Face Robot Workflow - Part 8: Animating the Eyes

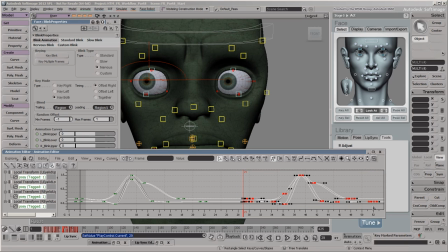490s
Make sure to select all the key points for that blink and then press the Delete key.
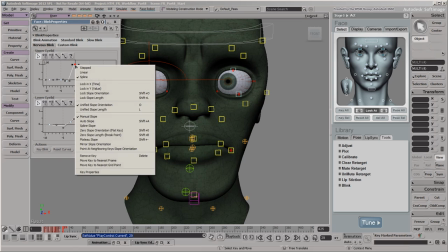496s
Before we continue adding blinks, we'll edit the curve on the Nervous Blink tab as we just did in the Animation Editor, so that all subsequent blinks will feature this change.
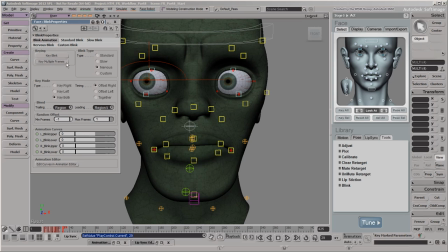506s
If you've already worked out on which frames you want the blinks to be, you can click the Key Multiple Frames button and enter all the frame numbers here.
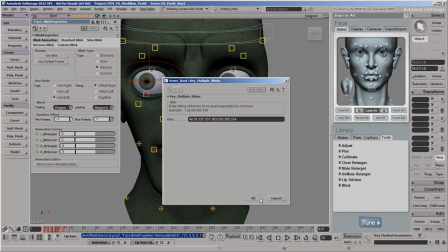518s
Click OK, and Face Robot sets the blink keys on all these frames in one shot.
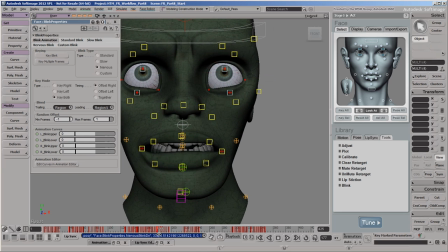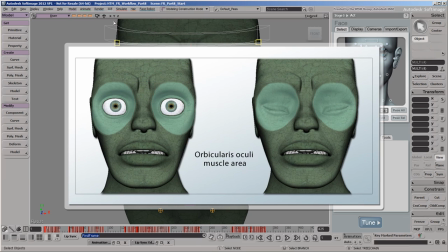530s
When you blink, the orbicularis oculi muscle that surrounds your eye contracts in order to close your eyelids.
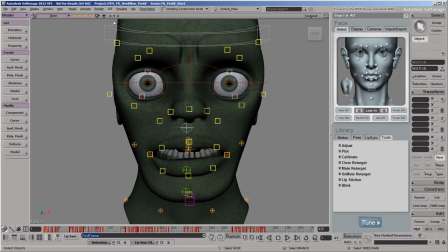538s
Reproducing this movement will help the animation look more organic and believable, even if he is a zombie. Face Robot uses the orbital controls around each eye to mimic this movement. We'll also animate the eyebrow controls so that they move at the same time as the orbitals.
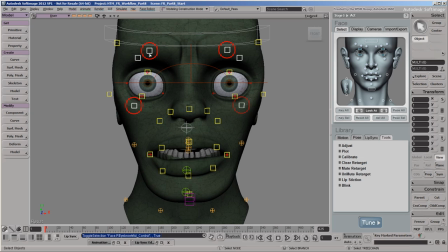556s
Like most of the other controls, the eyebrow controls and lower orbitals are driven by the mocap retargeting operators, but the upper orbital controls aren't.
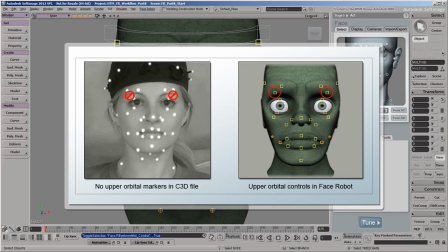566s
This is because the mocap markers used for the C3D file we applied in the previous video didn't map to the upper orbital controls.
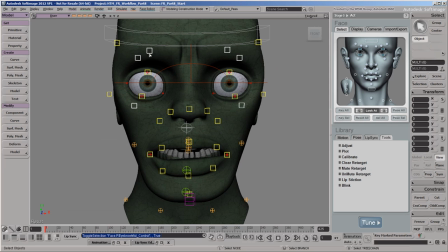575s
However, we can set keys on all these controls at the same time, regardless of their animation state. Activate the Translate tool and set anchor keys in this neutral pose for all the controls at the beginning of the timeline,
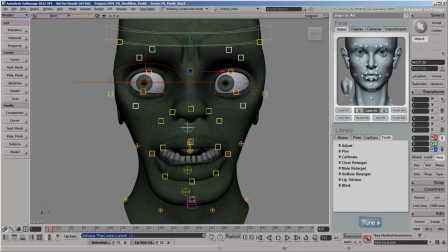588s
just before our zombie blinks, and just after he blinks. The muscle contraction is slightly offset from the main eyelid motion, So move the upper controls down to compress the muscles about a frame after the eyelid closes, and set a key.
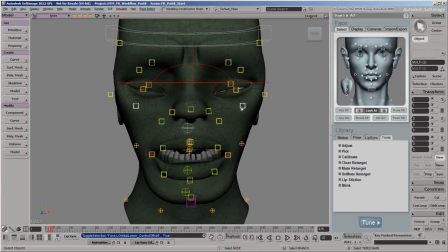605s
Then move the lower orbital controls up at this frame, and set a key. You can now see how he contracts his muscles a bit when he blinks his eyes. Repeat this pattern of keys for each set of eye blinks.
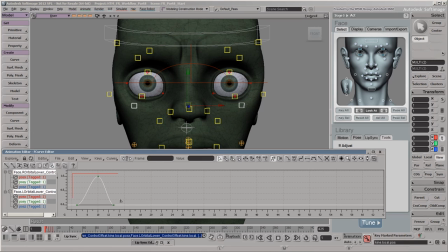618s
To make this go faster, you can copy and paste each set of keys for each control, and then adjust the keys as you like later.
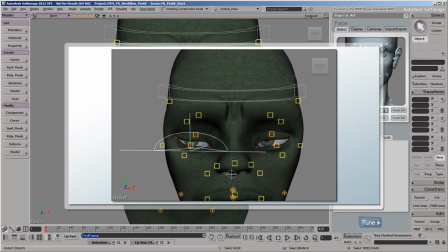629s
Another way to make the blinking more believable is by animating how the pupils move down as the eyelids close, and then up again as the eyelids reopen.
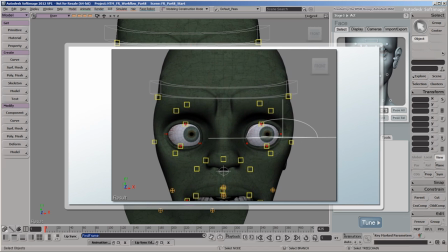638s
This gives the impression that the eyelids are actually pushing on the cornea, which adds an organic feel to the overall blinking motion.
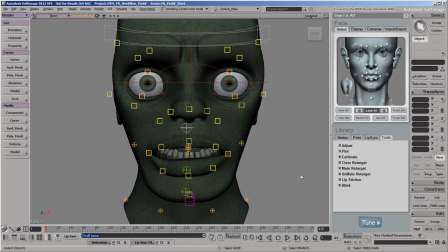645s
Using the keys we just set on the orbital controls as a reference, go to a keyed frame where the eyelids are starting to close and set a key for the current values of the LookAt controls position. Then go to the keyed frame where the eyelids are reopened and set another key using the current values.
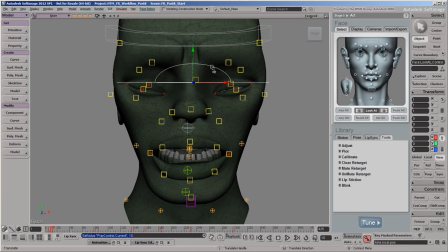663s
Now go to the keyed frame where the eyelids are closed, move the control down a bit, and set a key. You can continue keying the control's movement in this way for each set of eye blinks.
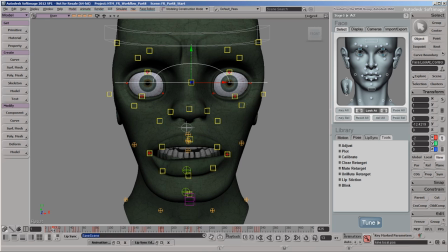683s
We're going to add one more realistic detail to the eyes animation, and that is to make our zombie shift his focus a bit when he's staring.
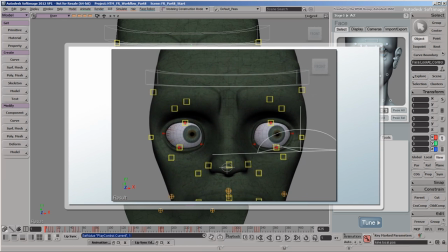691s
This is because our eyes constantly make small, step-like shifts, even when they're focused on something.
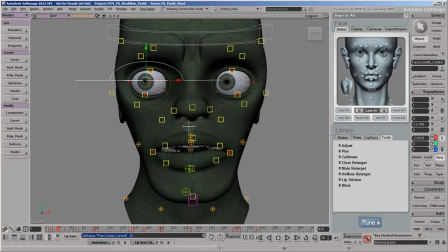697s
Set the anchor keys for the position of the LookAt control at the beginning and end of the stare. Then go to a frame between these two, move the control a bit in the opposite direction, and set a key.
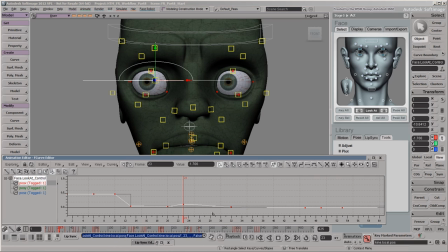711s
Copy that key's value and paste it a few frames later to hold that eye shift for just a bit.
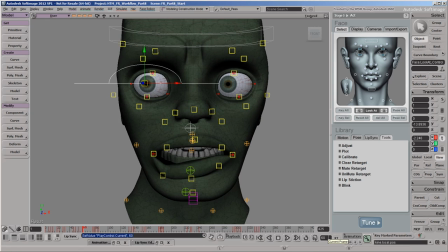723s
Continue doing this type of movement for the areas of animation where he's staring.
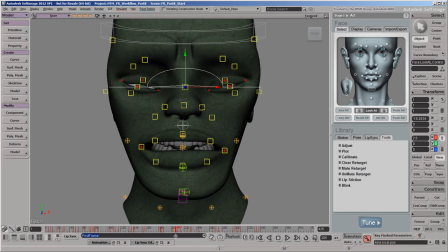732s
There's one more thing to adjust, and that is the lip's keyframed animation in relation to its lip sync animation.